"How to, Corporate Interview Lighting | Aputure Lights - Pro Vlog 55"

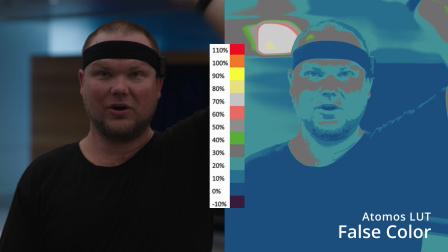There's not lights on, there's just the overheads that are in this space.
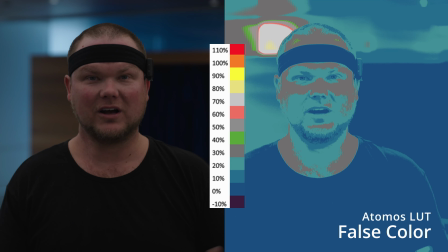You're not going to get the best look if you look at the false color it's not very pleasing so let's
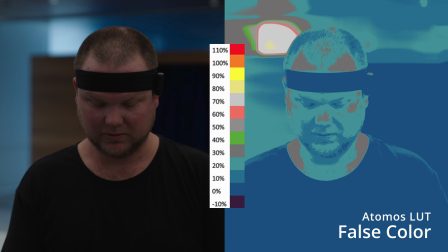turn on the background light and see how much that pops so I'm going to turn that one on first and show you how that plays
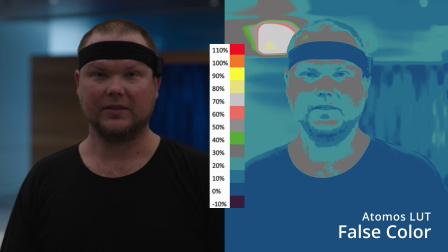and that's the back light on and then off and then again on and then I'm going to go ahead and go to the hair light and show you how that one plays and turn that guy on and I'm going to make sure yep there it is i'm letting it hit my shoulders and
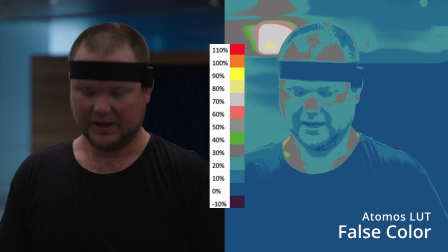i could adjust it a little bit more and bring it in and let it hit but that's on or off and
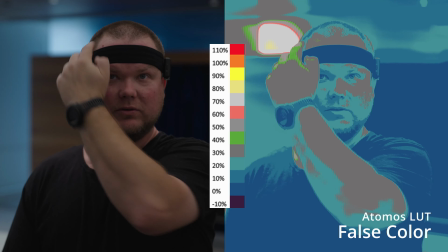then on just a little bit so i gotta watch out for these guys here on me receding hairline and you don't want to get that on the subject if you see here
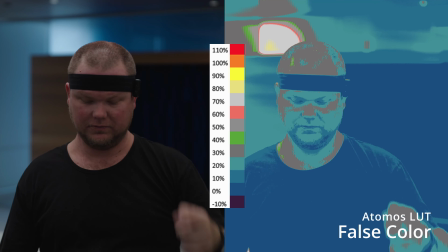that's not going to look good when you have that happening constantly in an interview so i want to make sure that it's just a touch on the shoulders
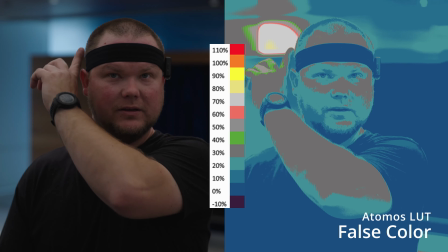and gives me a little bit of a pop and you can see actually hitting right here give me a little bit of a hair light
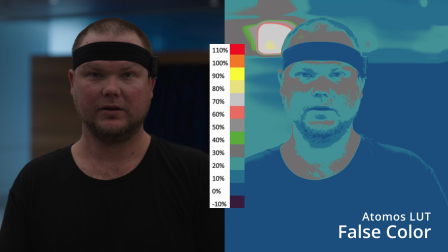and you can see it in the false color when it goes on and off so that's off and then that
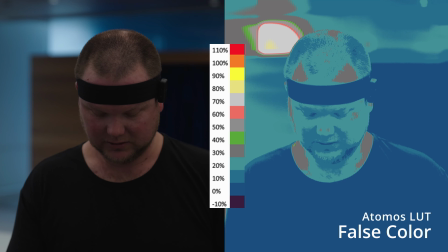is on so we know what that does now let's look at the key light and see what it's doing
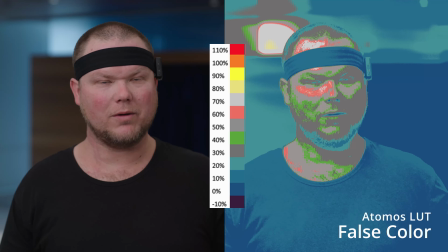and there's the key light we're going for a flat look it's corporate we don't want moody we have the bounce here now let me show you something
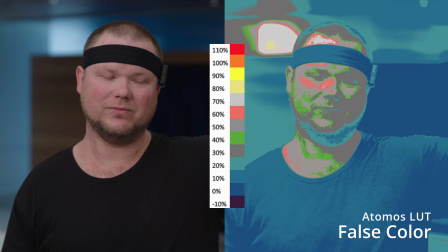really cool so you see the key light on we have the ultra or not ultra bounce it's actually a foam core but we'll call it ultra
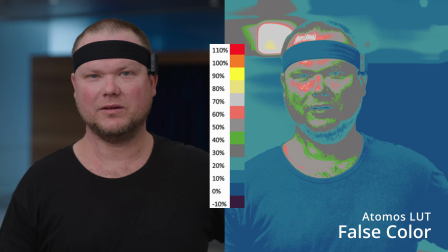bounce or bounce look what it does when i remove it from the you know actual scene and see what it's doing over here so pay attention and look at the false colors change there
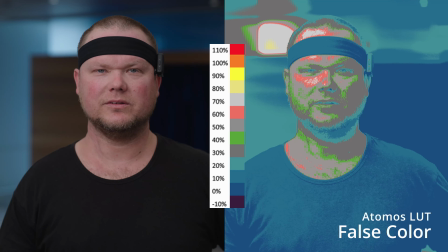and then i'm going to move it back and you can see what it's doing it's going to come back in there you go so you
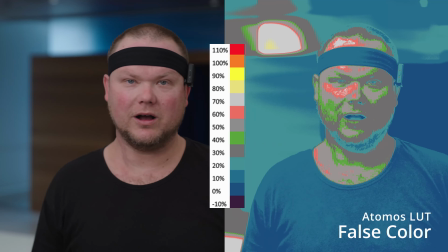can see that it's actually changing things up now normally when you're doing interviews a lot of times they're not straight to camera so also consider how the light
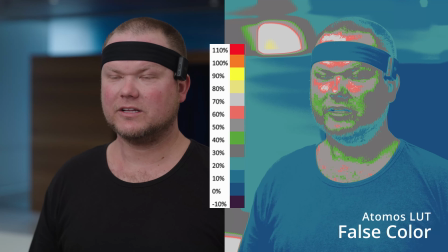is hitting you when you're not going straight to camera so they'd be looking this way a lot of times so you can see how it's gonna play and then we're gonna pull that guy out
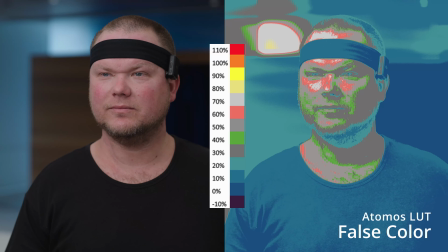and then we're gonna pull that guy in to play so now I'm looking at the light this way
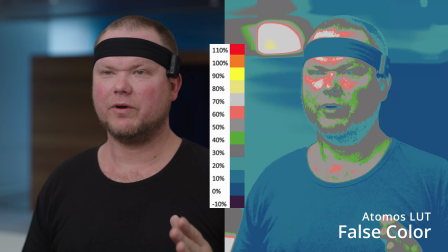and you can see how lights hitting me different and reacting differently from me looking straight on.
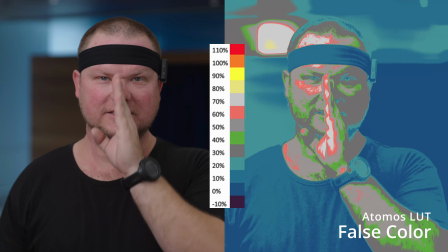It's really hard because a lot of times you'll get real sidesy from doing it straight on.
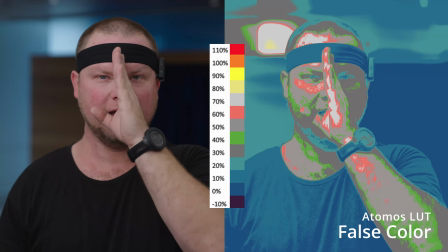You'll get a 50-50. You'll get one side that's bright and one side that's dark and it's straight down the middle and that doesn't
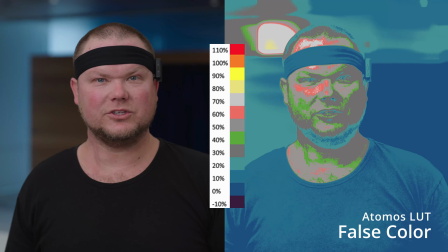look good all the time and that is a look and it's your choice but that just shows you what the light is doing.
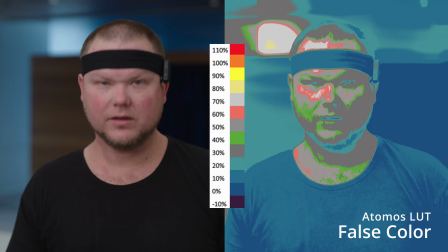So let's go ahead and introduce the tube light and let's look at the false color now and see if
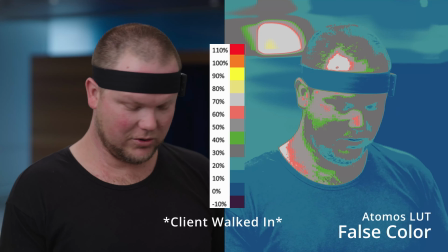that tube light is actually playing hello good good how
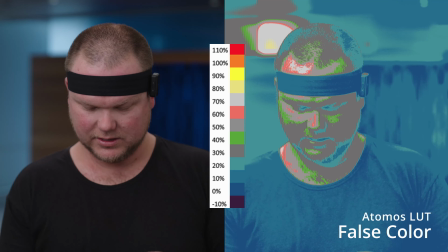are we looking we are looking good so we've got everything set up so i'm going to turn it around and i'm going to show
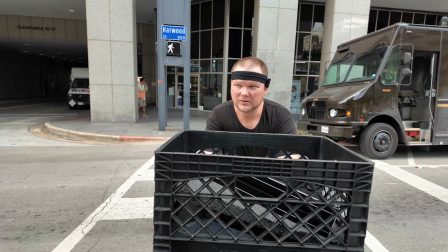you how it looks if you want to see the longer version of this vlog with more bts and an uncut version of me setting up my lighting
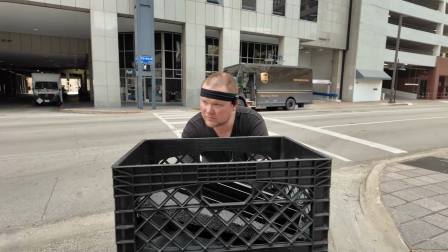cameras and audio click on this video right here or check in the description Thanks so much guys for watching and I'd really love to hear your
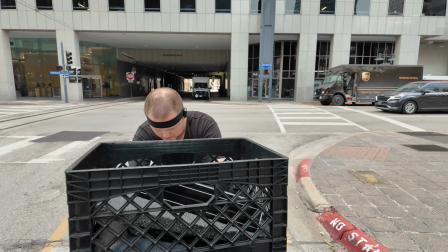feedback in the comments below.